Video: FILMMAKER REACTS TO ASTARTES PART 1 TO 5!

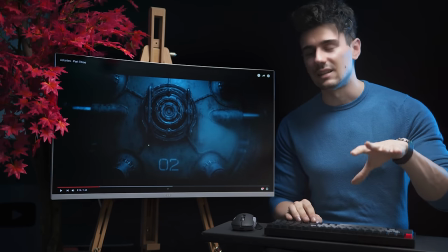In the first episode, it was black and he just dropped the image and the sound at one point.
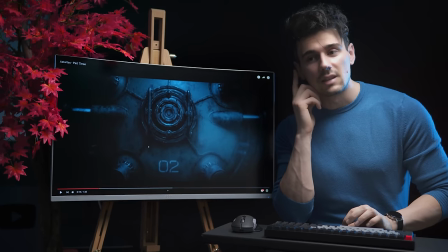Here, when he cuts to black, he lets the sound bleed in first and then the image.
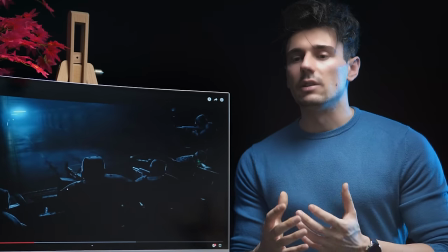It's a very cool technique to do. So let's talk a bit about cinematography.
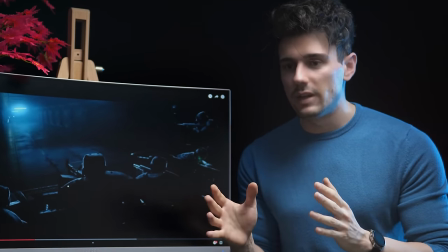Now, cinematography has a lot of variants to it, but I'm gonna focus on the use of camera movement.
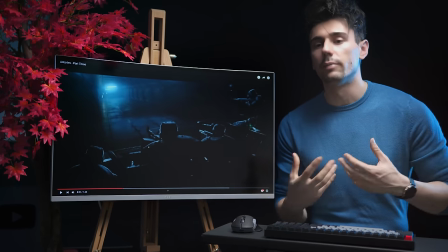Now again, this is CGI, so he has complete freedom to move the camera wherever he wants.
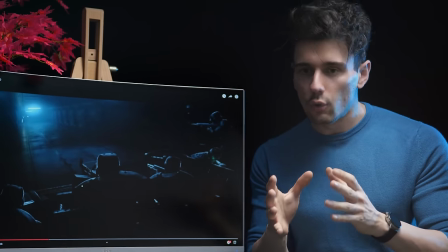But what I've realized from all five episodes was he chose to basically have a very fluid camera movement,
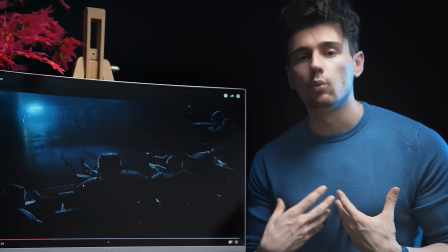as if one would use a gimbal,
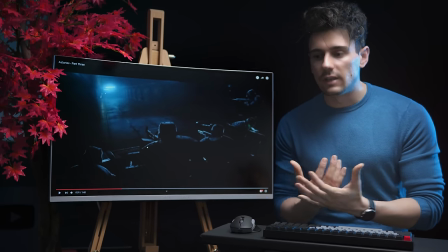and he compensated with the action and kind of give you that impact by using a lot of cuts.
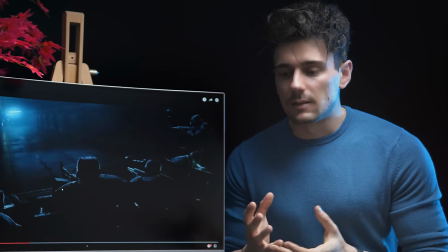I've realized that sometimes a smooth camera movement is not always the best.
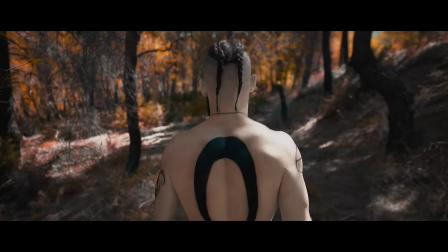Here it works really well. In the God of War short film, I wanted to look as a game as well.
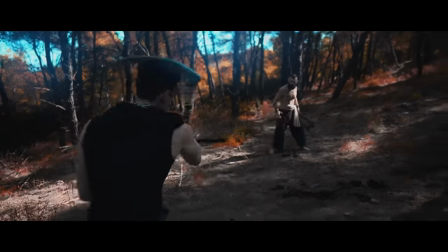So the entire thing was shot in a gimbal, even though during the fight scenes there was a lot of action going on.
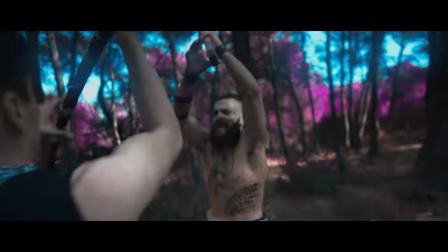The problem that I've realized was happening when I was editing it in post was that a lot of the impact and the
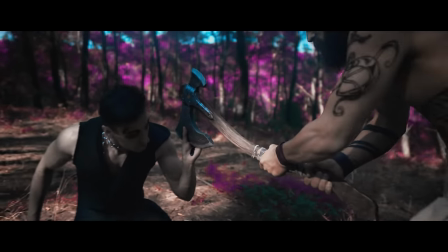essence of the fight was lost because the camera was way too smooth and kind of just flew through space.
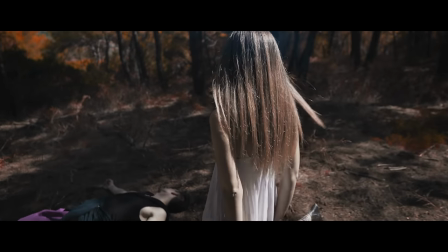It did look like a video game, but I felt that the impact of the fight scene was not as high as it could be.
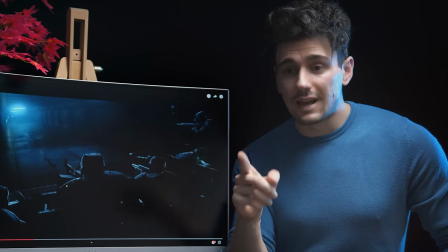The way that he's going around that is that he's using great cuts to
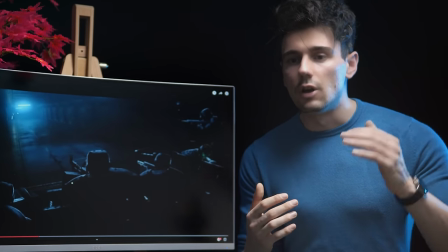keep the action and the momentum really high, so that is really cool to see.
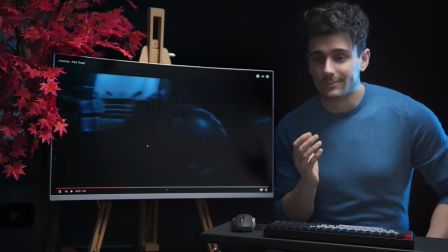Oh, Papa, it's getting wasted.
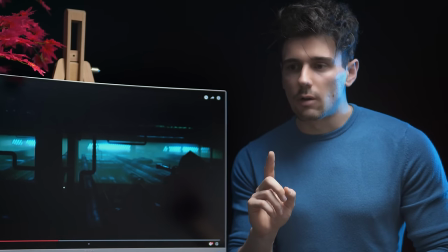The color choice is amazing. I want to talk about color in a bit later on episode 4.
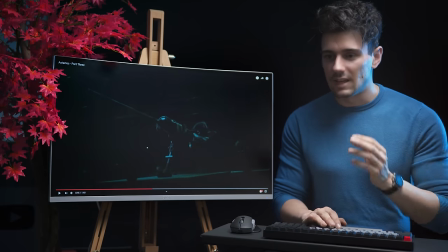You can see the attention to detail.
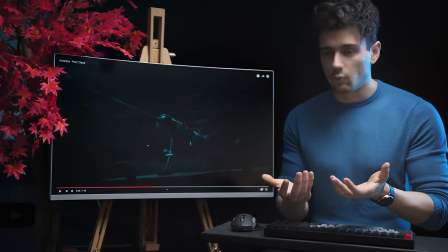Look how in the foreground where the gun sits, when he pulls the trigger, the smoke just goes.
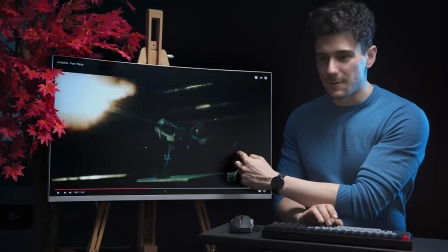And you can see the second guy right there. I didn't see him at first. That was really cool.
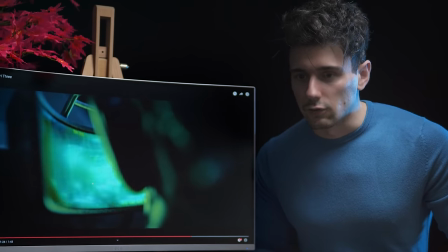This was one of the best scenes actually. Not this one.
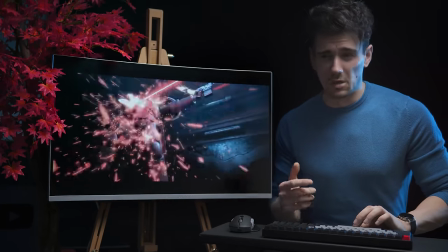Oh my god.
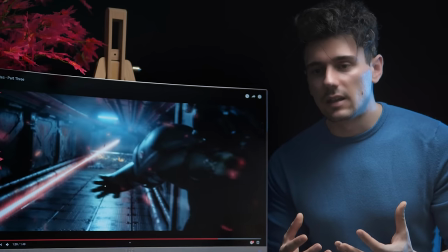We can do the lasers, basically animate a white solid with a mask that looks like a laser,
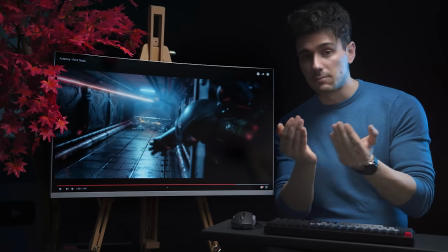and through the duration of a couple of frames, you move that mask depending on if you want it to come towards the camera,
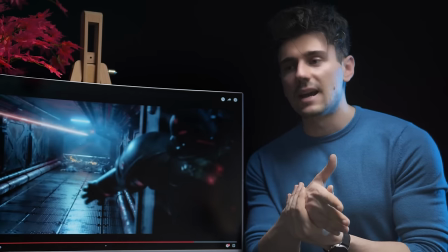or it moves away, or it moves up and down. Upon impact, you can use spark assets, kind of play through.
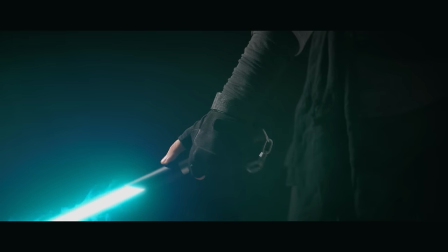It's funny because lasers basically look like lightsabers, and if you can make an awesome lightsaber, you can make an awesome laser as well, because they're basically the same thing.
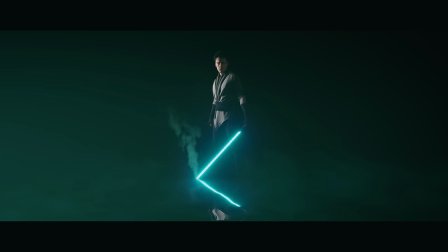There is another awesome tutorial on an advanced lightsaber on the channel as well.
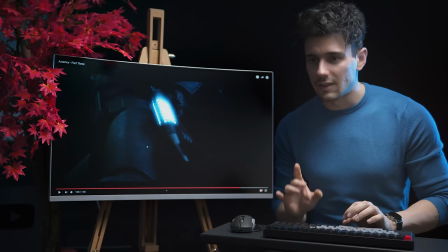That. And then I'm gonna.
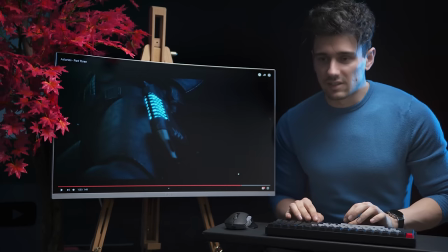So, notice here, he shows us the gun, but it does not cut.
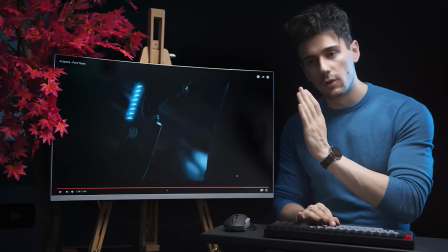If I go frame by frame almost, the camera follows the gun as he aims down the corridor.
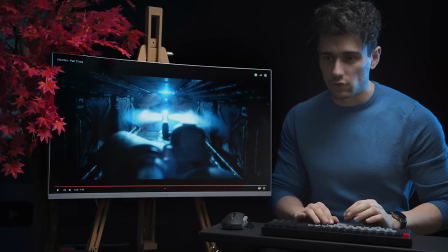And then it shoots. And once upon it shoots, oh my god, look at this design, mate.
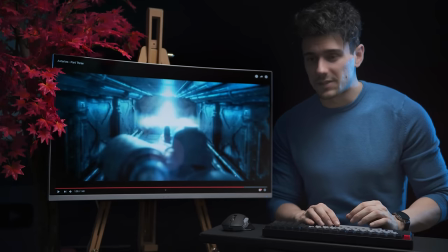I am working on kind of a sci-fi VFX pack, and I want to replicate this kind of gunshot.
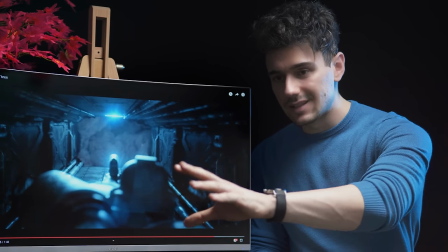So basically, see how there's a very slight change in scaling?
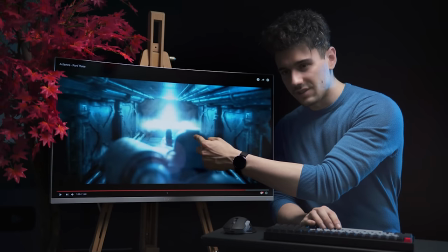And see how, if we watch the helmet, how it goes back.
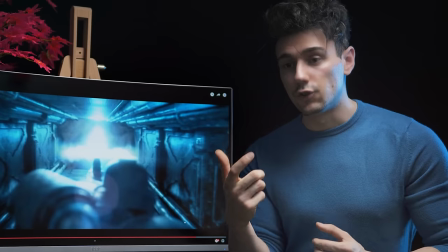And that basically, that very small scaling jump trigger that goes like, it gives us a very cool kind of like,
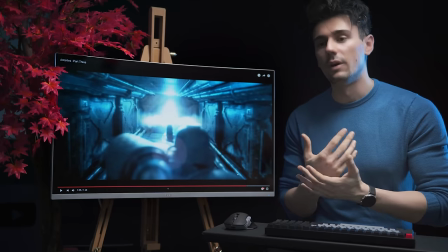an extra oomph to the visuals when it comes, and when you marry everything together with sound,
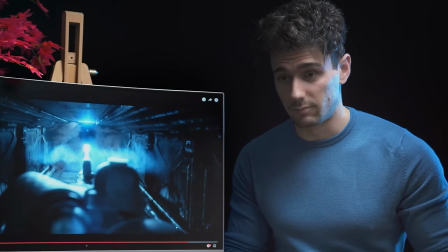we have a very epic gun shot basically. I want to hear it again.
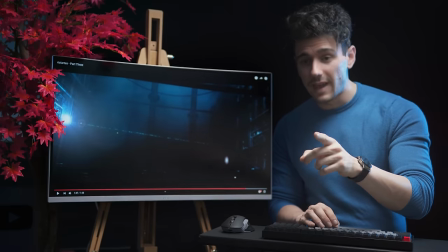So we have a trail, we have a flare, and then the explosion happens.